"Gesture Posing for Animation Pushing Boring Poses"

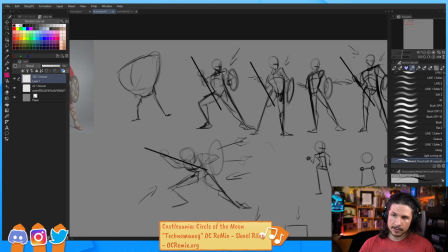2739s
If his arms are so big, I'm going to have to pull them out a little bit more. Okay, so his pose is going to be a little bit more like this. Now the shield. Is the shield going to be the same size? Is it going to be like a tiny little shield on his arm?
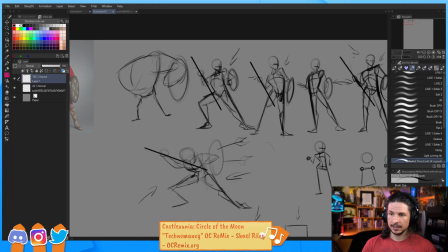2757s
Or he's going to have a huge shield? We get to choose that. Or depending on the shot, we'll have that given to us, but we'll have to think about that. This arm, big arm, holding the spear.
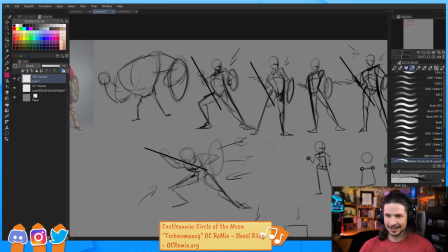2775s
You'll notice I draw hands very simply. And let's kind of bring the spear in there. And then the head, well, I'm going to use a character that I know. The head is going to be lower down here. It's not going to be up over the shoulders.
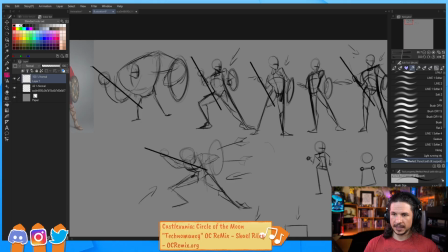2795s
So it's the same idea, but we're trying to apply the proportions and trying to think at this stage, before we go any further, what are we going to have to do to make this work?
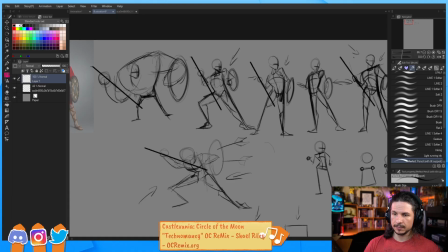2810s
To make this character feel believable with this pose here? How can we make it as dynamic as possible? So right here, one thing I'm noticing is that I'm really leaning him forward here.
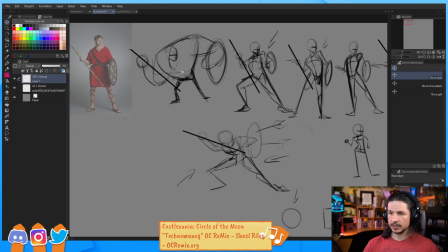2828s
Let's do another version. So I just do a lot of these.
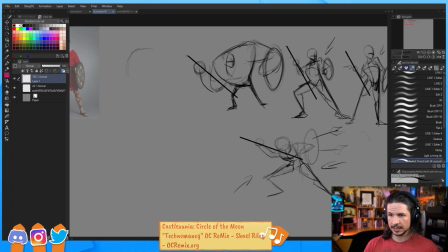2833s
I do so much exploration drawings in whenever I'm coming up with a new shot, and there's a section like, sometimes you don't need to do it. You don't always have to do this, but especially when there's a moment where it's like, my reference isn't the greatest, let's try to push it.
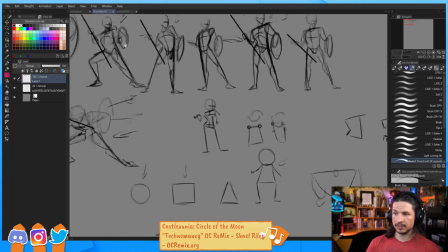2850s
I will do a whole bunch of these. Like this is nothing.
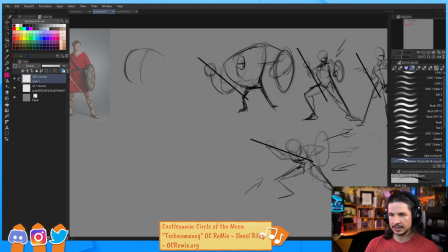2855s
It is a big part of every animation that I do, is thinking through this kind of phase.
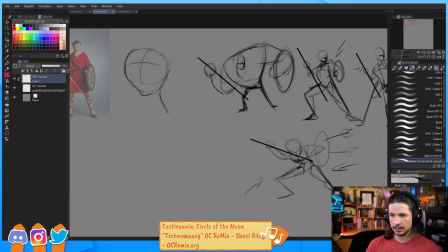2868s
So I want to push the chest up a little higher here. And you'll notice that my drawings, again, very simple.
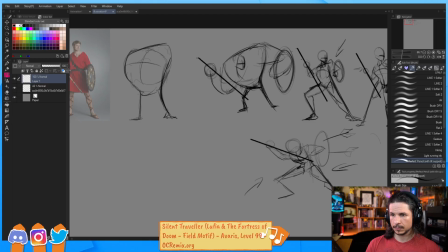Try to get that head just a little higher. There we go. Now we're getting that kind of chest puffed out feeling.
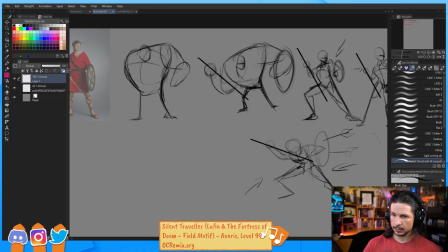But it's feeling a little twinned right now. See how everything's kind of centered and kind of boring?
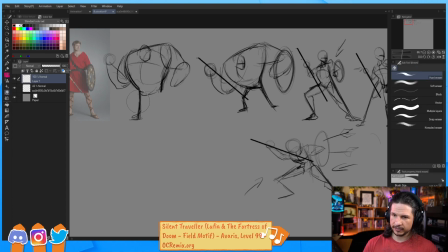2920s
Well, that's the joy of this phase, is I can just kind of push that. There we go. More dynamic. Now that head is over top of the other leg there.
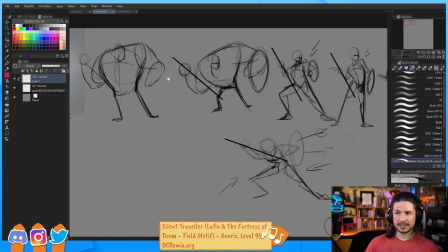2934s
And I'm pushing that line of action. So with this body type, I feel like I can't quite get that straight in here. So now I'm getting this straight on the other side.
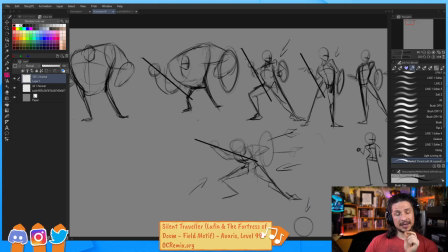2944s
It's not as ideal, but with this body type, I can get a different pose and a different idea in there.
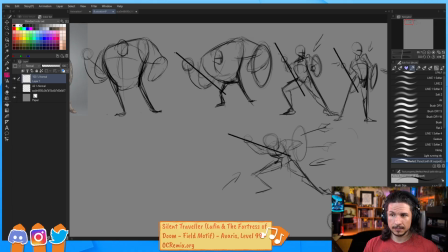2952s
So don't be afraid to change things up. The key here is that we'll never know until we actually try. So give it a try. Do a quick test. And you can see, like, this took how long to do both of these versions, and now we can kind of see,
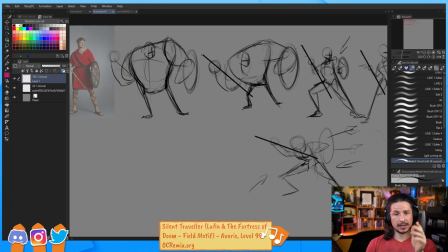2972s
which one do I like? And same thing, keep just trying ideas.
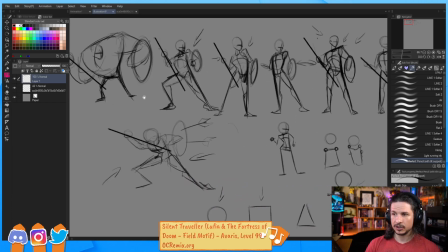2979s
There's no bad ideas.